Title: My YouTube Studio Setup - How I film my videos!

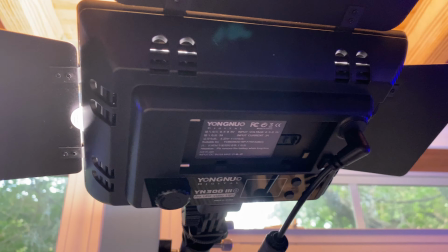And what's cool about this too is it works on a system of bluetooth so i can use this little remote turn these lights on and off
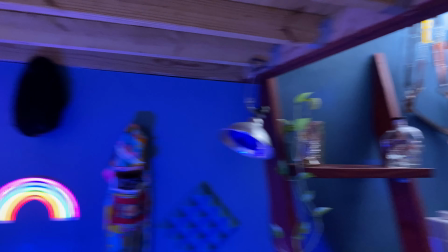and when i say these lights is because i have one over here and then i also have another one back there and they're the same exact light
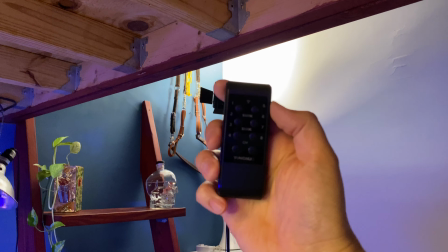and they can communicate wirelessly via this little remote control so
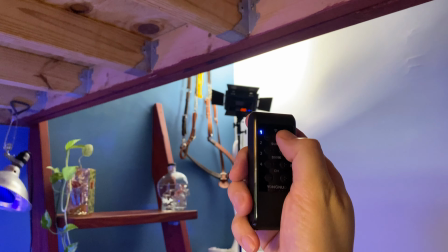in other words i can turn them both off and on at the same time so
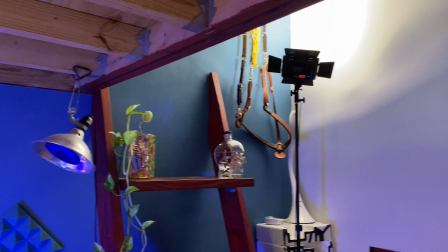that's really cool and the backlight just basically creates a little bit more ambience in the background of my shot so the fourth light that i use is
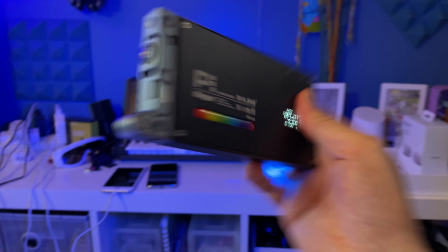this light down here which is an rgb just like led light i've
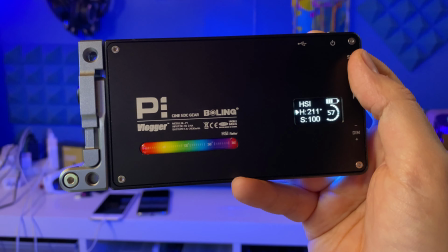reviewed this before this is the p1 vlogger by bowling this is a really
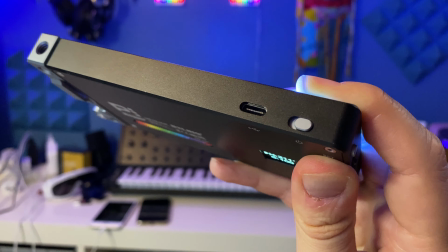amazing usbc powered slash battery operated
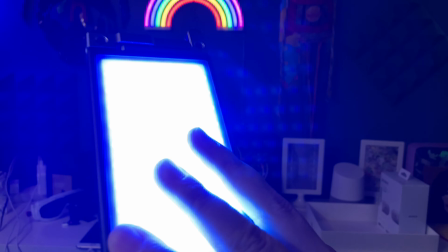rgb light and as you can see it's set to a blue tone right now but you can see it has like
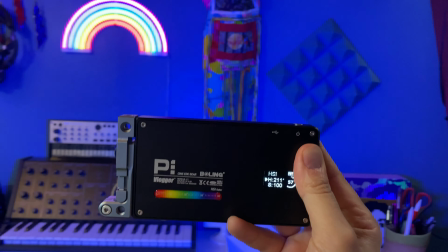the rgb stuff going on there so you can actually change this blue light to whatever color in the spectrum of the rainbow that you want but this light right here I basically just
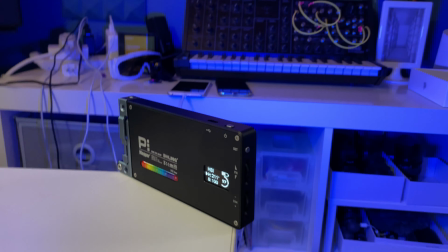set on the corner of my table so that's not ideal obviously but it just creates like a general blue you
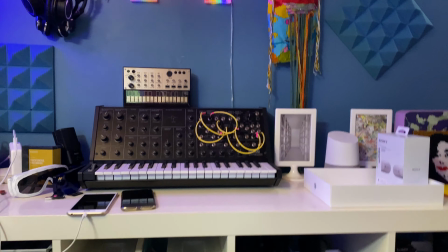know kind of cast to the background so if I turn that off the background just looks kind of normal and you know it looks fine but to me it looks a little
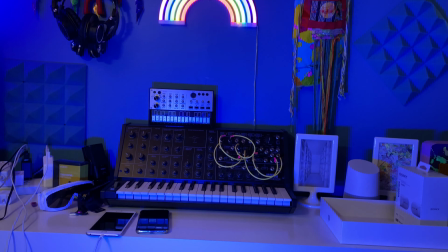uninteresting and if I add the blue all of a sudden it changes the texture of everything going on in the background
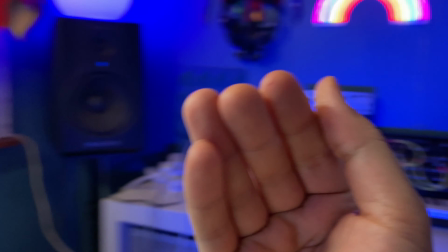and it also brings out my skin tone in the foreground so you can see kind of like you know my skin tone going on here with the
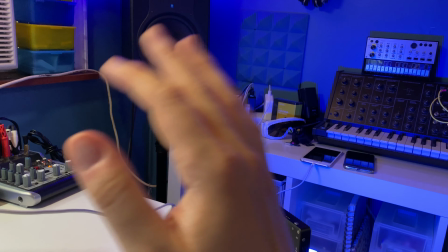blue i think my skin tone looks nice and pops against that blue background which is why i like to use blue back there and then also
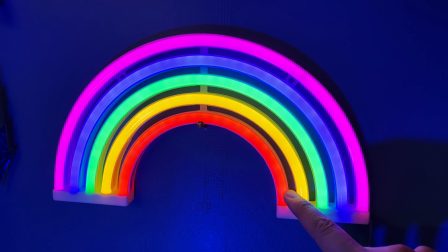back here is another light which is just a kind of like cheap amazon rainbow led light but really this is what I'm using.
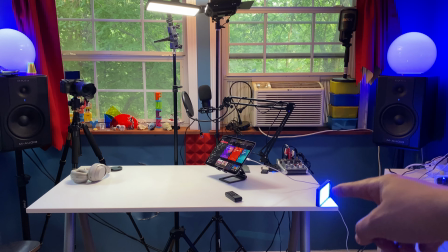So you can see down here, that's the LED light creating that blue cast in the background.
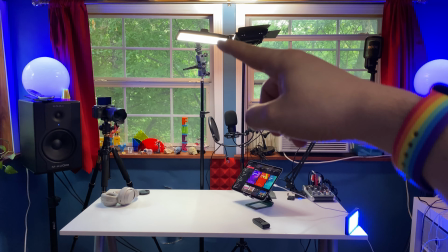And then my main light is this light right there, which casts the light on my desk and on my body.
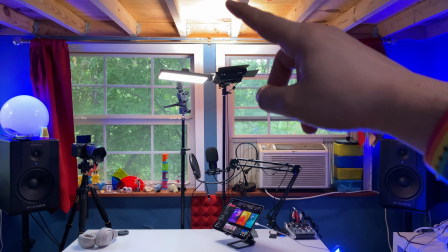And then the Yongnuo light over here is the one that bounces off the ceiling and kind of creates a little more ambient light for the scene.
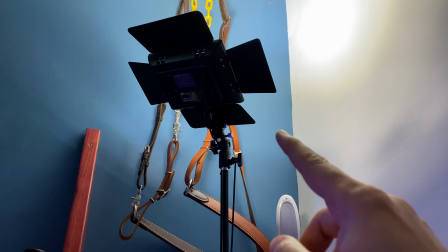Also, the ambient light back here created by the second Yongnuo YN300 Mark III,
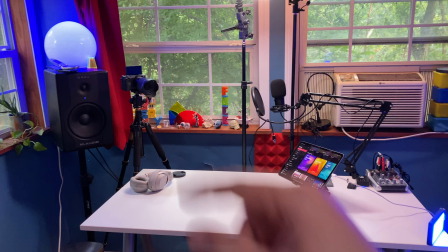which bounces off the wall and just kind of creates some ambience back here and then you see my camera of course
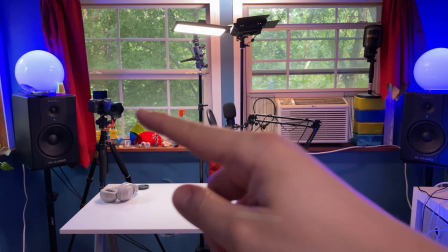over there with the microphone attached to it the camera and the lens are the most expensive thing by far but this light i believe it's like 30 40 dollars this light down here is a little expensive but you can buy this on amazon there's actually cheaper versions of this that are under a hundred dollars so yeah as you can see that's actually a pretty easy setup right i just have a main light i have a back light i have the rainbow accent light i have my camera with the microphone attached to it then i have have these ambient lights kind of going in the front and the back to create a little more extra light. And that's how I film my videos. It's not incredibly complicated, but it does take a little bit of maneuvering, like where you place the lights and stuff has a lot to do with how your skin tones will reflect shadows and that kind of thing. So if you have any questions about my setup, let me know in the comments below. Again, I will link to all the gear that I'm talking about in the description below. So be sure to check those links out. It helps support my channel. I hope this video was helpful for you. if it was smash that like button below smash the subscribe button and the notification bell hit me up on instagram or tiktok search for bent aqua on there and also on spotify this and that all my links and stuff are in the description below thank you so much for watching this video and i will see you in the next one